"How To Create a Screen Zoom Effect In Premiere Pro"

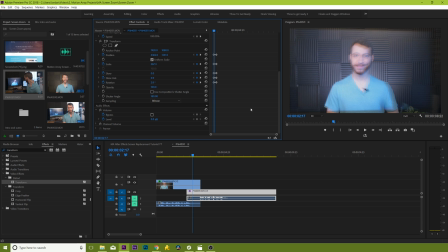This will now allow premiere to take the motion that you've input into this effect and use it to create a realistic motion blur for your scene. Make sure to do this for both transform effects on both pieces of footage. It will take a lot of computing power though, which is why it's best to have this feature off when you're doing your trial and error testing to start with.
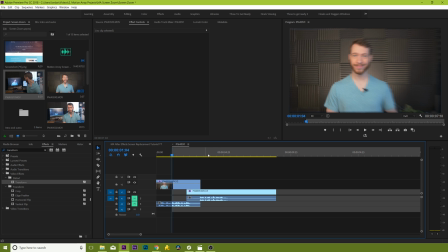But now that we've lined everything up, we can turn it on. And if we render out and play it, we can see that we get a realistic zoom blur to really sell this effect.
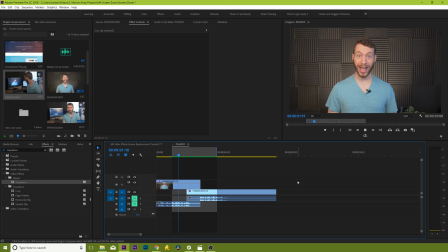Awesome, it's so close, but there's still something off about it. And that's the fact that our first shot is still playing over top of the screen.
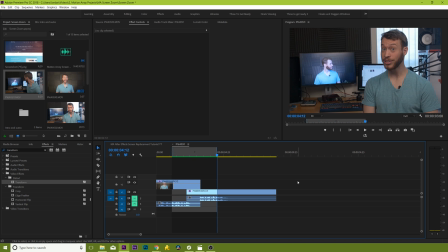If we tried to replace the screen and line it up perfectly, it would be super time consuming. So we're just going to fade out mid-zoom so that we hide the point at which we switch from one clip to the other.
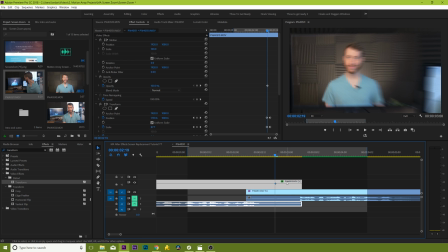A little bit of editing magic.
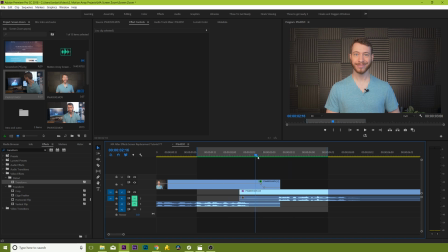Now even though that we're done with the visuals of this effect, the final finishing touch is to add a bit of an audio whoosh to make it feel like the camera is really being whipped through the air.
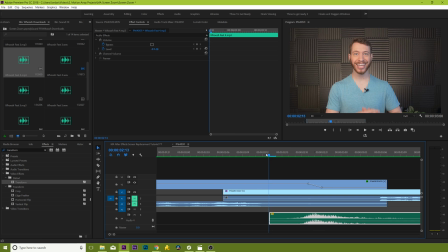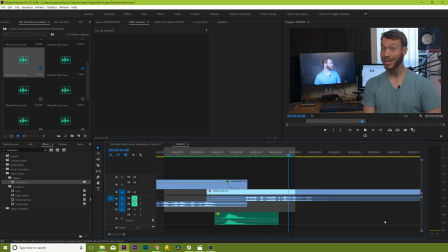When it's all said and done, you're going to have some slight imperfections in your effect, but because it's moving, when we play it at full speed, those imperfections are hidden by the motion.
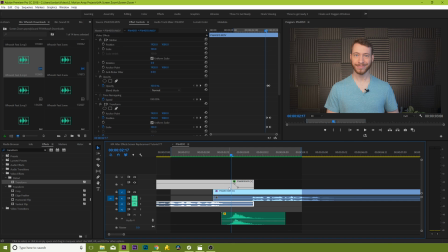If you wanted to play it out longer, you can do this by simply moving both sets of ending cue frames for both clips back to a new ending point.
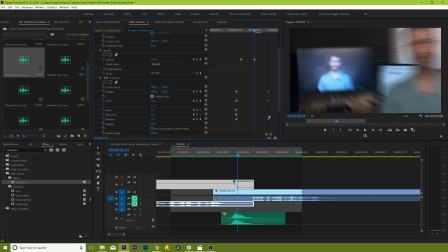And similarly, you can make this effect faster by moving them closer together. And one of the benefits of this is an increased ability to hide your transition.
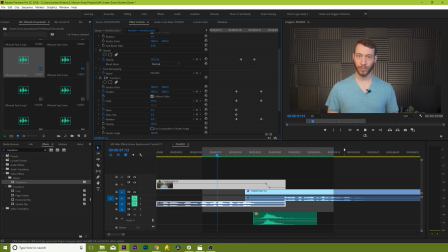And guys, that's just been a quick overview of how you get this effect to zoom in or out of a device screen.
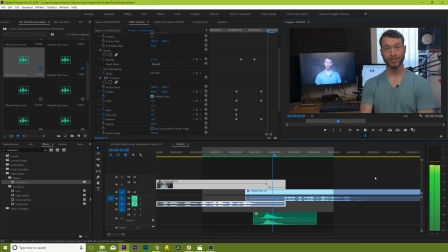I hope you guys found this video helpful. If you guys liked this video, check out all of our other tutorials here at MotionArray.com.
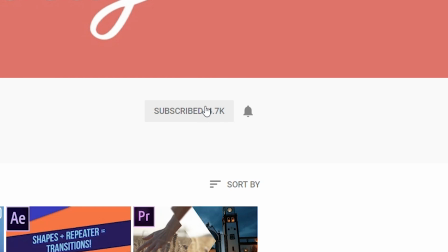And for those of you here on YouTube, as always consider subscribing and click the little bell icon so that you never miss when we post.
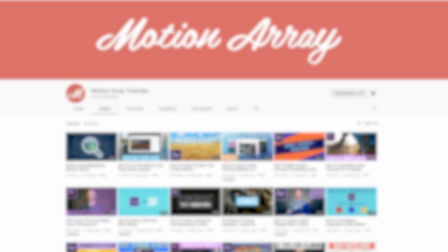Thanks so much for watching, and I can't wait to see you in the next video!